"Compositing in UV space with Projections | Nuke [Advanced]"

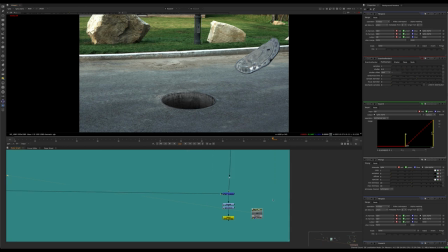(41:19)
So we'll go here. Let me just double check.
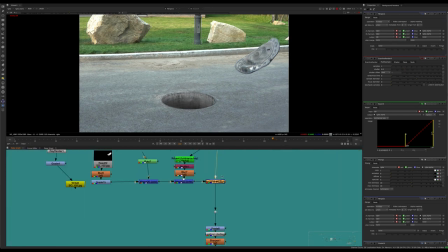(41:25)
Looks like I actually turned my ambient occlusion maybe slightly off in my render.
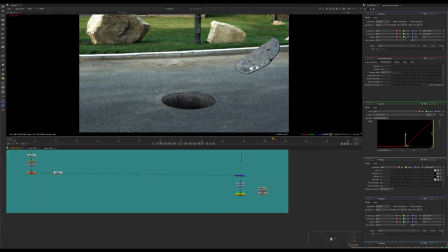(41:31)
So maybe I should actually add a little bit back. My final render looks like I left off the ambient occlusion. Let's just see. Yeah, I might have actually taken off the ambient occlusion because I thought it was a little bit much. It looked sort of like making it look a little bit mushy.
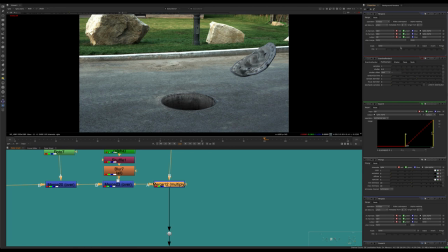(41:49)
So, you know, you could take the ambient occlusion and like play it way down. Or something like that might be nice. Some slight ambient occlusion there. So yeah, that's basically it.
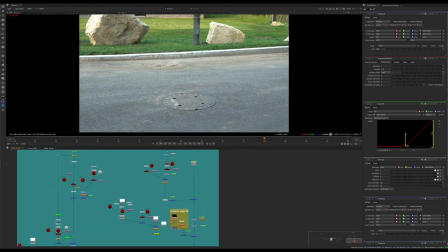(42:03)
The other things here, it's just the manhole thing.
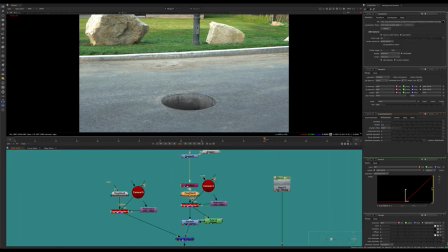(42:08)
So basically I just took the other geometry, which is the tunnel, and we don't do any projections or anything.
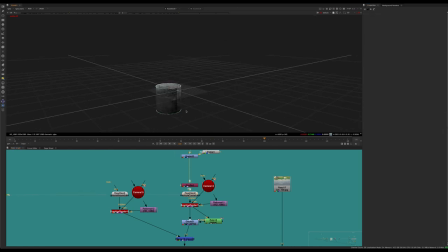(42:15)
We just use it as a normal, sort of thing here. And we just apply a texture.
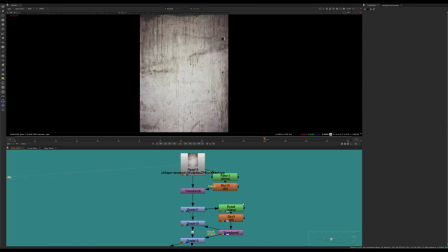(42:21)
So I just took a concrete texture. So I took like a concrete wall from Unsplash, just free royalty free stuff.
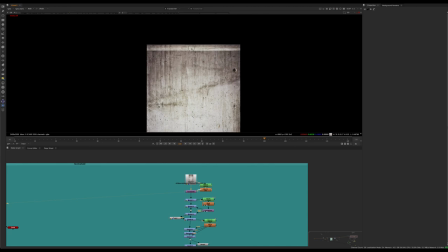(42:28)
I kind of shifted the top because I wanted to create like an edge of where the concrete is.
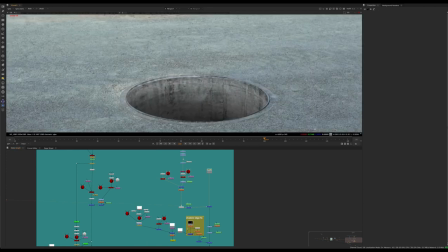(42:34)
So if you look at like where the concrete is,
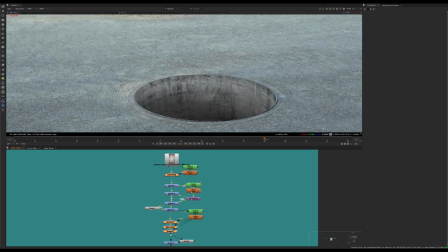(42:37)
basically what I did here was I kind of shifted it to create like a fake metal ring just to give it some more depth,
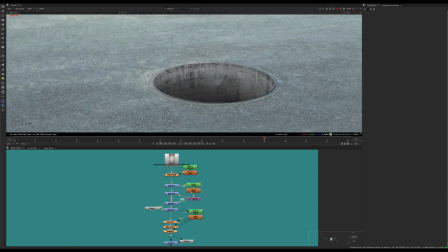(42:45)
because this looks a little bit fake when you have that kind of perfect CG edge. So you want to get that layer of texture there.
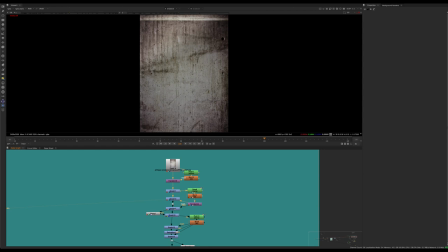(42:53)
So yeah, just a bunch of color corrections to make it look like there's some light coming in.
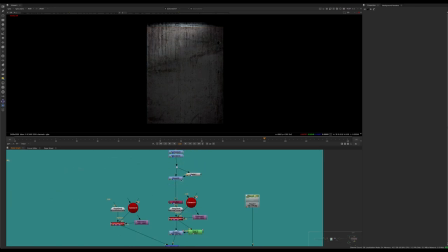(43:01)
And then, you know, other stuff here just to make it kind of more interesting.
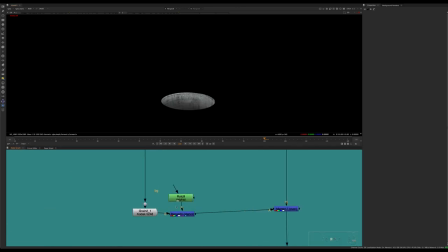(43:06)
And of course you can do a shadow as well.
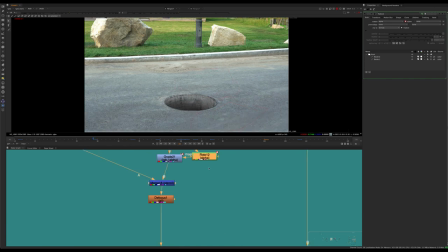(43:10)
So I just rotoscoped a circle when that thing was kind of nearby and fake a shadow as it's passing over.
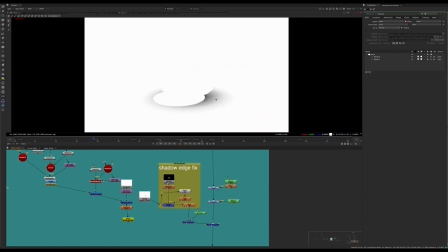(43:21)
And then this is kind of the same thing. I rendered another ambient occlusion pass just to fake some more shadow.
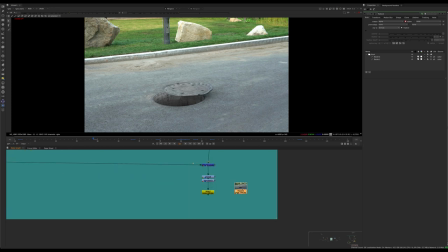(43:27)
And then you get something like this, which if we hit play, you know, looks like this.
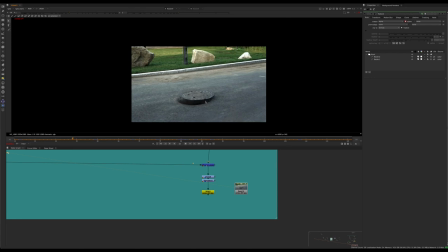(43:36)
So yeah, that's pretty much it. I don't know if I should re-add that ambient occlusion or not.
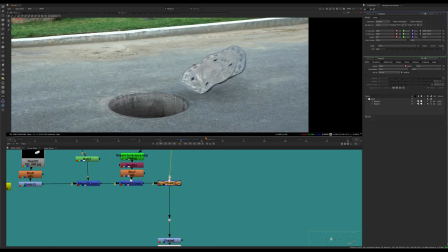(43:42)
Maybe it might need it back. Might have left it off in the final render on accident there, but I think it probably looks okay without it.
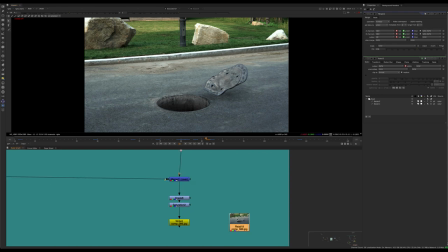(43:52)
I don't know. This is the problem with being sort of a perfectionist. You can go, you see a million different things.
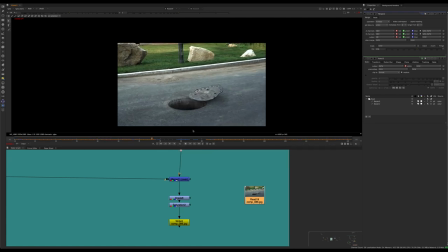(43:58)
This is nowhere near perfect. It's really just a YouTube example, but hopefully you guys have gotten a lot out of the video. The script is in the description below.
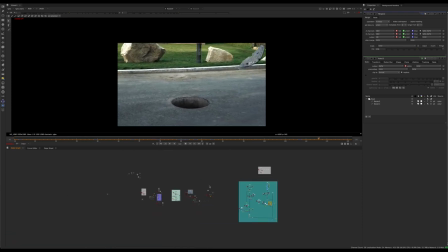(44:08)
So the reason I wanted to also this video, just to end this this video here, is I'm doing a much longer tutorial that involves pretty much these techniques and some of what I've described here.
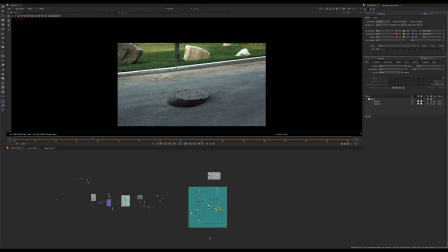(44:19)
And it'll probably be like an hour long tutorial on YouTube, sort of a mini class out there for free. And that's what I'm working on right now. So that should be out in the next few weeks here. And that's gonna be really cool. Something that you could put in your demo reel even. So that'll be coming. And yeah, thanks so much. Hit like if you liked it, subscribe. That's about it.